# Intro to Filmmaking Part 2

ever times wherein they tried showing the same time at two different places. So, they've also made it interesting by adding one small kid finding the person instead of, someone grown up trying finding him. So this is the first instance of an edit. Okay. So I don't know. Some kids might find it boring, but no, it's okay. It's all right. Yeah, it's really. So in the edit, no. So these are all actions. So these things are all pretty simple to follow. So in Russia, a lot of experiments with regards to editing happened. So these guys, there was a guy called Kuleshov.
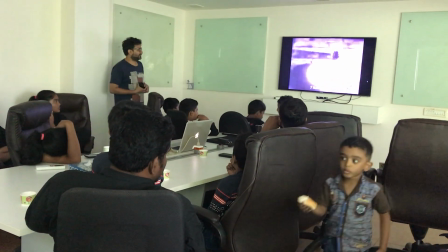(0:59)
So Kuleshov, what he did was, so this is a soup bowl, okay? This is a soup bowl, and you cut to a guy watching it.
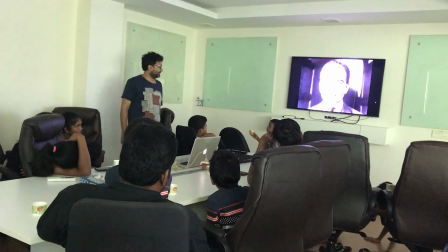(1:14)
It's a kid that has died, and the same guy watching it. The shot is the same. It's just our emotions with relation to that guy changes. When you see a soup bowl and show a guy, you feel like, okay, probably he's hungry. When you see a young dead child and show him, you actually connect this, subconsciously, just to think that, okay, now actually he's feeling bad for the kid, even though that face is the same face. And this is the third experiment.
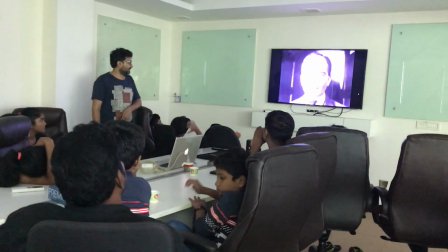(1:54)
A beautiful girl. And again you see him. Now he looks like a weirdo.
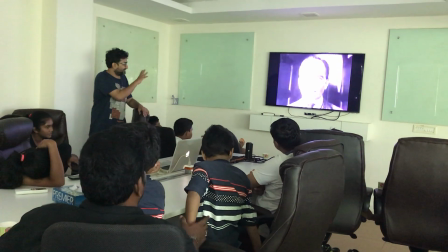(2:01)
So all at once, it's the same face.
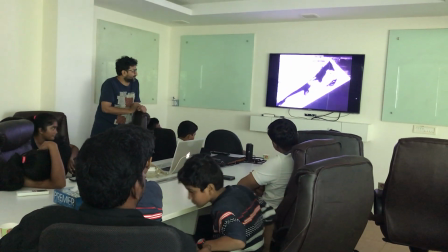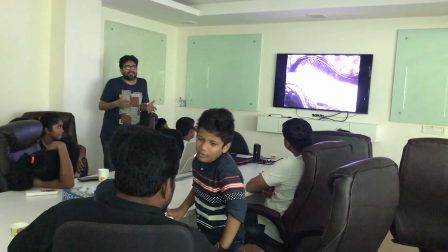(2:10)
So this is one of the first experiments with regards to an edit.
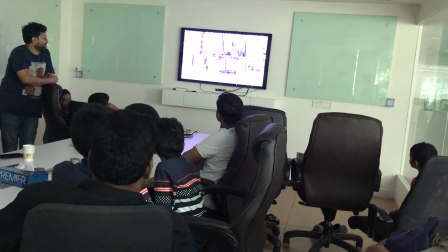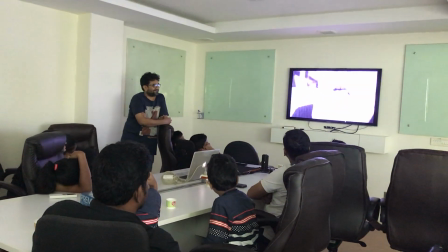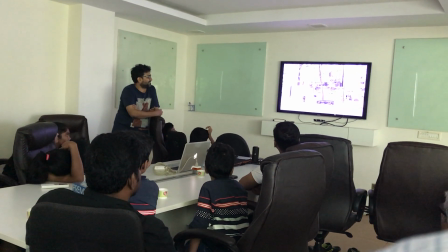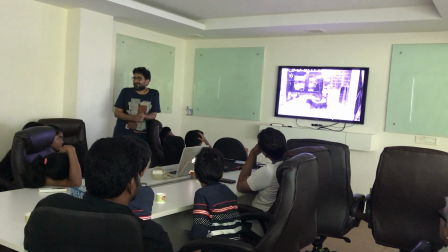(3:11)
Actually the story becomes different depending on what you show next.
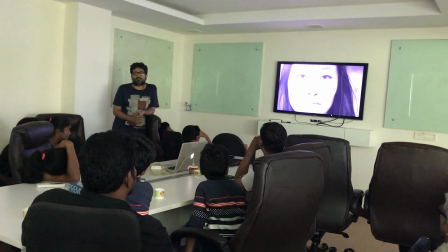(3:17)
So actually it's also the way a director works, You actually lead the audience in a specific way. Outside the frame, what is happening you don't know.
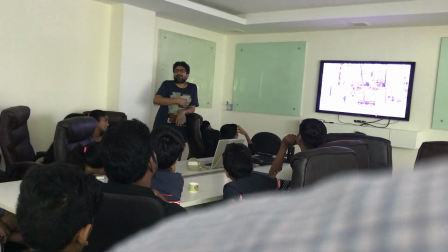(3:31)
You don't know what is on this side of the road. Whatever we show, it feels like that is only on that side of the road.
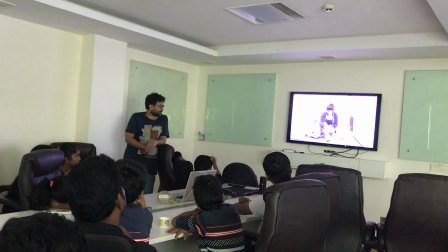(3:39)
These are all very different locations. But there's a homeless person, it feels like she's...
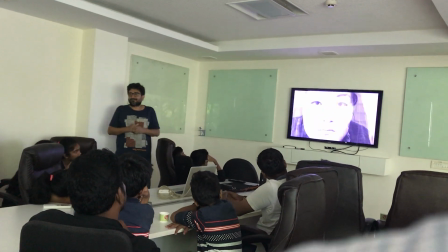(3:47)
So filmmaking is nothing but kind of, So according to a person called Truffaut, it's 24 lies a second. 24? Lies.